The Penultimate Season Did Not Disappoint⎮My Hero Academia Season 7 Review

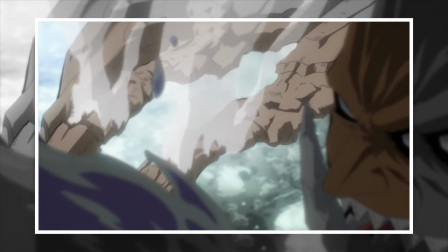(8:14)
We also got the gigantic Machia vs. Mina conclusion, where she breaks out of that long-term funk to help Kirishima fight back and to get the big fella mind controlled.
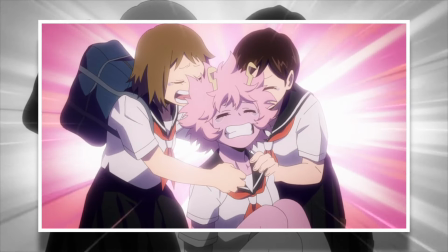(8:22)
She's another character from the class that doesn't get a whole heap of focus, so once again it was nice to see, and the storyline was a good palette cleanser for the overarching battles.
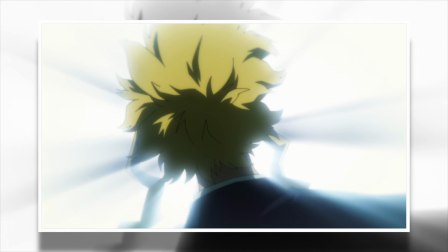(8:30)
Then we came to the two massive fights. Multiple heroes going head-to-head against both Shigaraki and All-For-One.
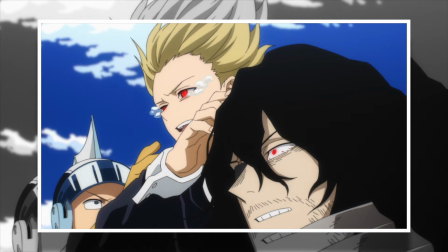(8:36)
Two separate battlefields, and yet both so deeply awesome in every single way. They both had a pretty similar theme overall.
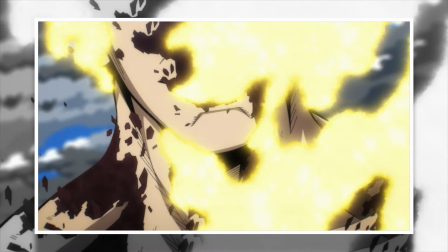(8:42)
The heroes struggle in vain to defeat an opponent who's just too powerful. Both Shigaraki and All-For-One run the gauntlet and come out on top against their sets of heroes,
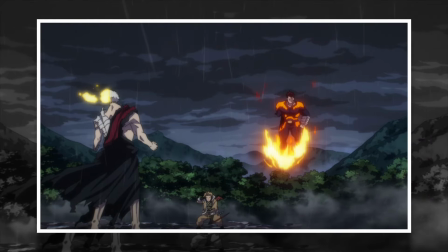(8:50)
but I liked how they managed to make these stories feel different despite all of those similarities.
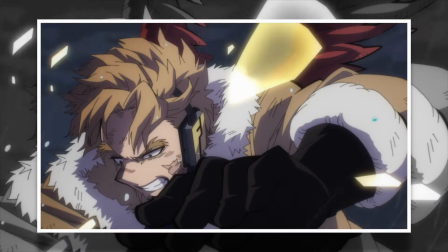(8:55)
In the All For One battle, in every single phase of this fight, it feels like the heroes have a chance.
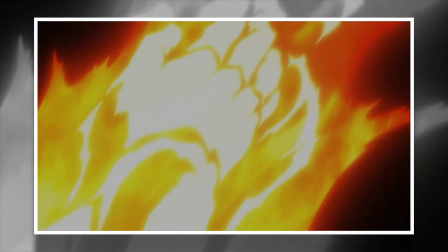(9:01)
Hawks and Endeavor were working well against All For One, and so he had to use mind games and tactics in order to knock Endeavor out of the fight briefly.
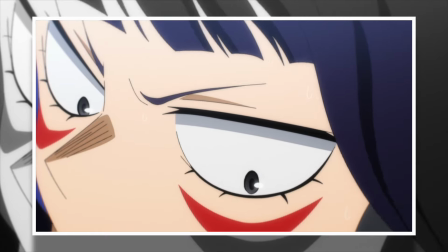(9:07)
But then Jiro and Tokayami join the fight, and then Endeavor's back up, and they actually win briefly, only for the rewind to happen.
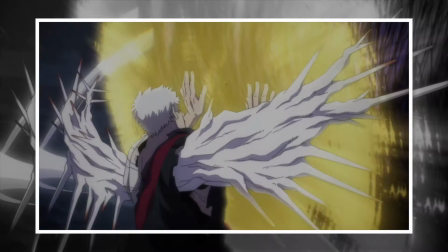(9:14)
Then all the doubles and Darby arrive, but Tokayami powers up in one of the coolest sequences in the season.
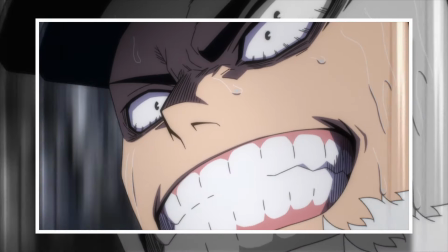(9:20)
Gigantomachia arrives and turns on his master, the wind guy from the other schools there. They're battering him.
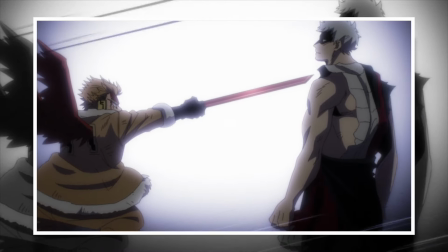(9:25)
They're beating him down. They're wearing him out until he has no choice, but to unleash his full rage mode to take them all out.
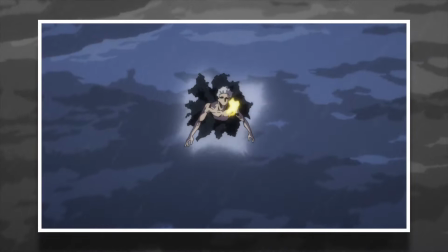(9:31)
But this weakens him. It turned back the clock on him too much, which in turn ties into his fight with All Might.
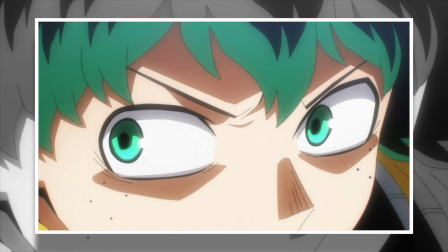(9:36)
Then on the other side of the coin, you have the Shigaraki fight, which from the moment that Deku is not at the fight, you know as the audience, is unwinnable.
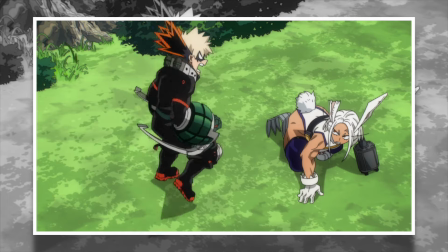(9:44)
So the entire time you're sitting there, knowing something bad is about to go down, and you see him slowly, without even using his quirks,
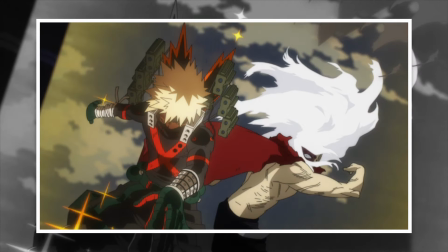(9:51)
just whittle away his enemies again and again, culminating with that very brief hope spot where Bakugou ascends and powers up to a new level,
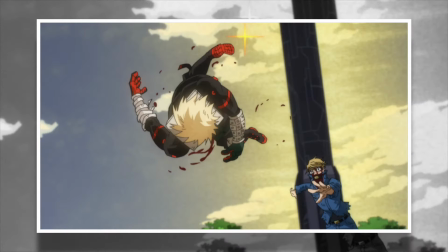(9:58)
only to get brutally slapped down and outright killed, just crushing your hope again.
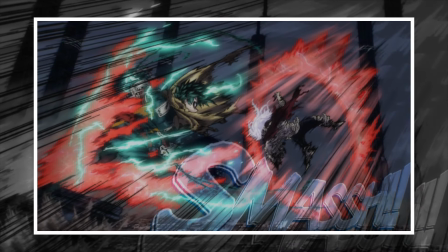(10:03)
But then they end differently too. Deku arrives, and there's suddenly hope. All for one wins, and you lose that hope.
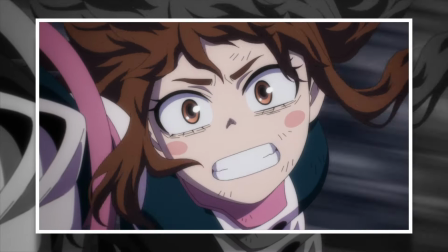(10:09)
I just found that to be very clever. Really, the only story I didn't care much for was Uraraka versus Toga.
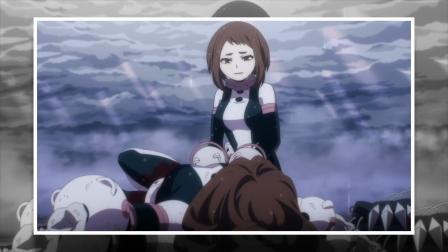(10:15)
I thought the ending was interesting with the blood transfusion, but at the same time, I just didn't connect with this story all that much.
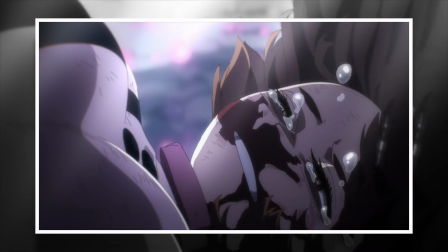(10:20)
I know she's a favorite of many, but it just wasn't my cup of tea. Thankfully, didn't linger too long, but I just wasn't a fan.
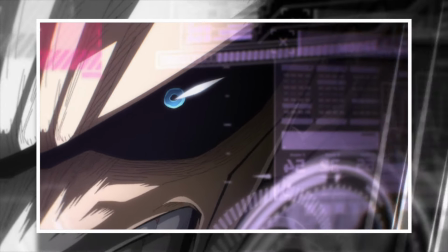(10:26)
Then the season finished off perfectly. That whole armored All Might fight where he has the battle suit that lets him use the quirks of the Class 1A crew.
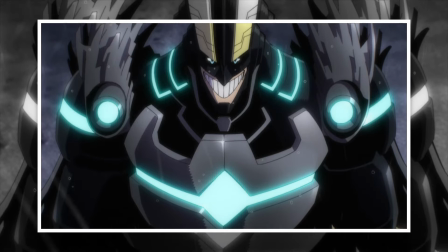(10:32)
Oh, I found it so wholesome and beautiful. The old mentor has one last battle that could be his last, but he refuses to just lay down and die.
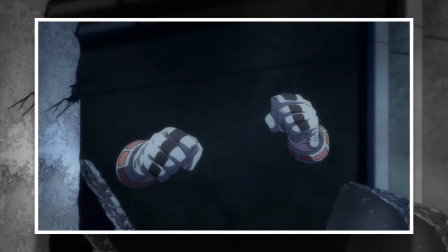(10:40)
He's determined to fight and win, whilst also showing how far he's come as a mentor.
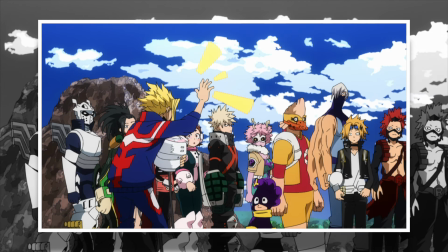(10:45)
Not just to Deku, but to the whole class. He seemingly figured out the optimal ways that you could use their quirks when fighting All for One.
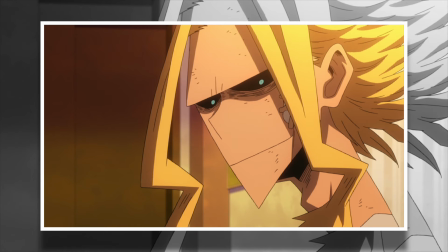(10:52)
It shows that he's learned from them. That he's grown alongside them. And I just found it deeply wholesome.
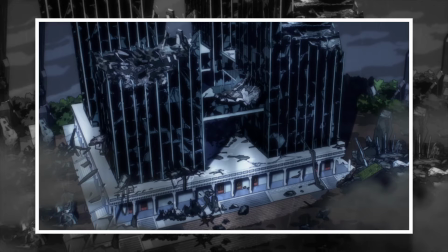(10:57)
And I gotta say, I was mega salty when they ended on this cliffhanger battle, but I guess it makes sense. You want something huge to start off the next season.
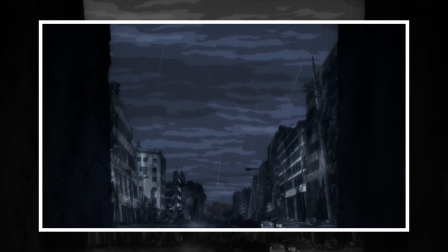(11:04)
It makes a lot of sense, actually. I just wish it was coming out now, you get me?
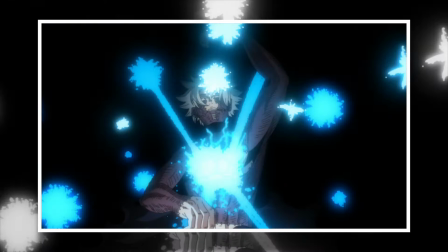(11:08)
So yeah, not really much else to say beyond that. This season was legitimately amazing. I really loved it overall. all.
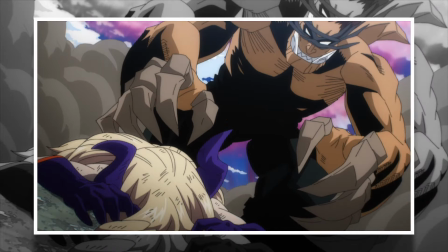(11:14)
A couple of minor quibbles here and there, but nothing that even slightly dampened the enjoyment. I'm really not ready for this show to be over.
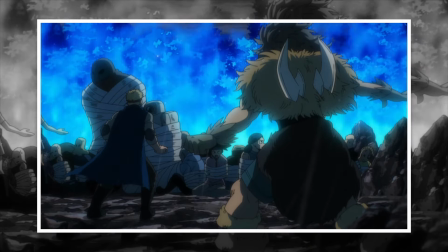(11:21)
Oh, hope they animate the spin-off. And so with all that being said, these have been my opinions, and I'd like to hear yours.
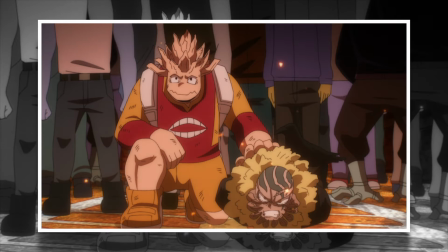(11:26)
What did you think of My Hero Academia Season 7? Did you like it? Hate it? I'm curious for your thoughts, and make sure to like, comment, and subscribe, and let me know.